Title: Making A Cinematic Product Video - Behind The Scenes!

What's going on, Nathan here. So since recently I've been getting a bunch of different comments and requests asking me to actually go over my process of making one of my YouTube videos. And so I thought it'd be a good idea to take my favorite parts of my videos, which are usually like the cinematic intros at the start of them, and to film a behind the scenes of how I make one of these intros. These tend to be my favorite and most complex parts of
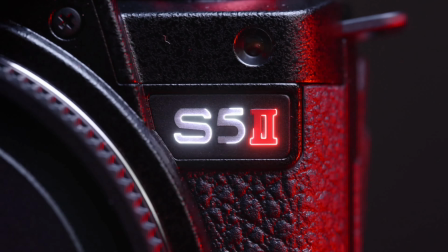my videos because I usually have a vision of how I want it to look in my head based off of some inspiration from a song, and then that first playback through while video editing,
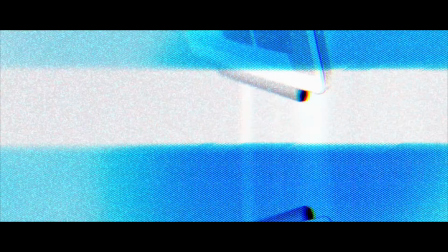and most of the time like it comes out better than I had thought it did. That feeling of it like looking really good is just an awesome feeling,
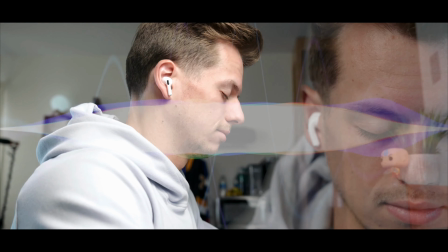and I love making these cool intros that I feel are very like unique, or at least I try to make them unique for my videos. So I have a very cool idea for an up and coming video. It should already be posted by the time you're watching this, and it's actually a review of the Google Pixel 7 phone. So if you haven't seen that yet, I'll definitely link it up here because I plan on posting that first, because this is gonna be like the intro for that video. But this is gonna be a behind the scenes of how I actually filmed that intro. So in this video, I'm gonna cover the 4 main parts of filming one of these cinematic intros. So let's get into the first part of this, and that's gonna be how I think of these cinematic intros. So the first part I want to talk about is my plan and kind of how I get my inspiration for my cinematic intros. And to be honest, it pretty much just comes from songs. Like I'll hear a specific song and then the vision of what I want the intro to be just pops in my head. That's what recently happened with this specific intro in mind. But with my career starting soon,
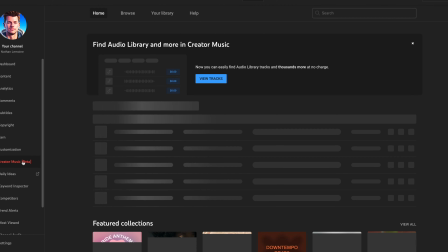I had a really good idea to start utilizing YouTube's creator music beta and forego monetization on specific videos where I feel like current mainstream music will just fit better or has inspired me more than the free types of non-copyright music such as Epidemic Sounds or Artlist.io. So I recently watched the Kanye West documentary, and it just got me going through his discography again, and I came across the song Flashing Lights.
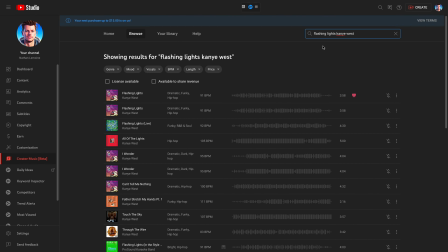For intros like this, you really only need a clip of like 15 to 30 seconds of a song, and so towards the start of it, there's about a 20-second to 30-second clip of that song, and it just instantly sparked the vision for this. So my plan for the cinematic intro of the Pixel 7 using the song Flashing Lights is I'm gonna have a whole bunch of different types of shots with a black background.
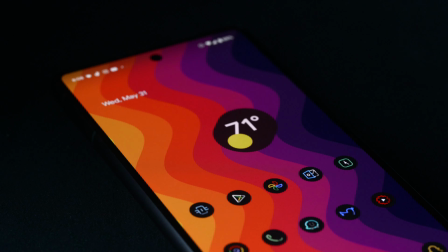So it's gonna blend in real nice. I'm gonna have one kind of key light. I think I might do like a blue light.
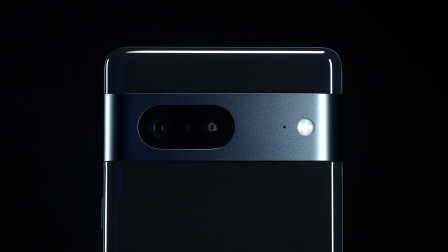I don't know what I'm gonna do, just something to kind of give it a rim. And then I'm gonna have just a whole bunch of different close-up shots.
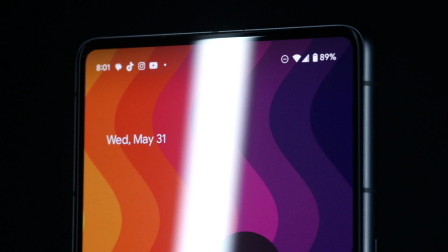I'll have this thing rotating on a little rotating disc a few times. I'm gonna get some macro shots of different parts and features of the phone. And then I also have a new slider I wanna do to get some cool moving shots, add some more movement to it. So that's what I have in my head, the image for it, and I got it all literally just from the song itself. So that's the plan. Now let's get over to the setup. All right, my apologies for the outfit change.
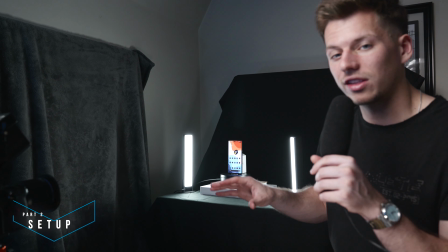It's actually been a couple days since the last time I filmed, but we're back, and I just set this up for how I believe I wanted to look for this intro.
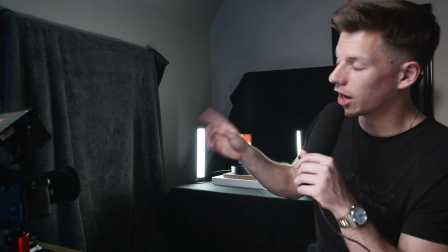And so the first thing that I did was I started to cover my window with this gray blanket right here.
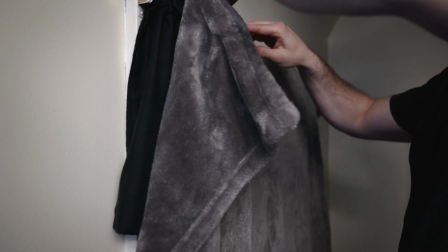You always want to start in like a neutral room, very dark, and you want as much control over your light as possible.
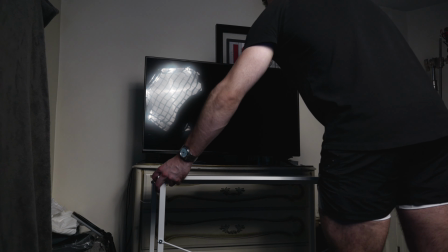So the next thing that I did was I moved this white desk that I actually just had come in from Amazon. It was like a $50 white desk.
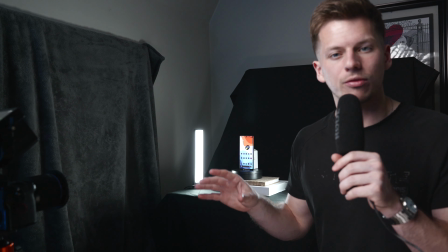There's no drawers or anything. Then from here, I also got a backdrop for like a photo set, and I just got it in complete black right here.
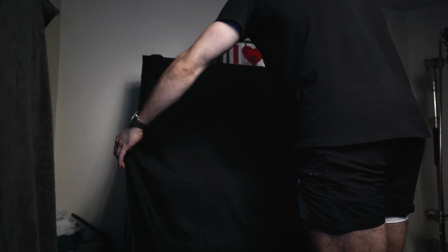And so what I did was I draped it over the back of my TV, down over onto the desk,
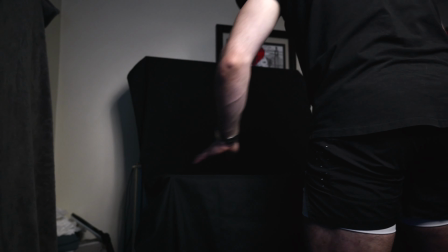and then you also want to always have a nice gradual arc where like the horizon would be,
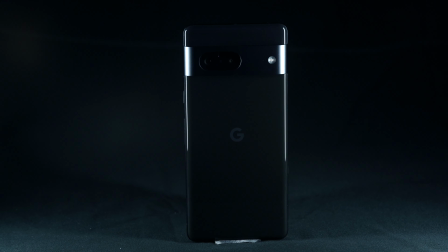like if you had just 2 flat pieces connecting. This arc, and then when you put light on it, will give it that like infinity look where like it looks like there is no horizon.
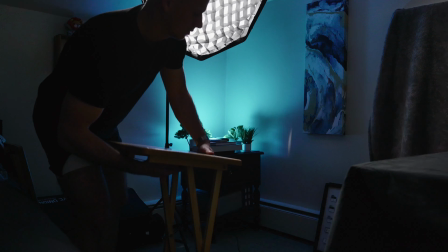So from here, just because I'm in a very tight quarters back at home, I actually had to set up 2 different tray tables just to kind of match the height of this new white desk.
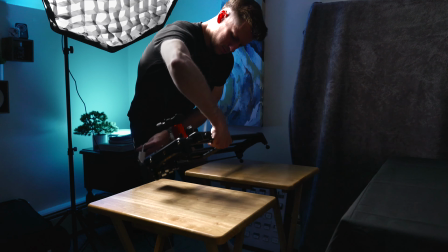And then from there, I put on top of it my new mechanical slider that I just got.
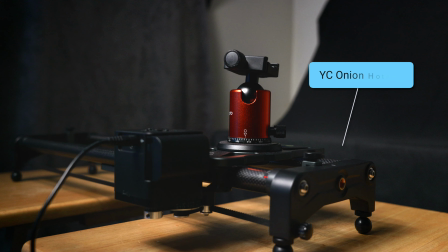This is the YC Onion Hot Dog, and I plan on using this a lot for this shooting sequence right here.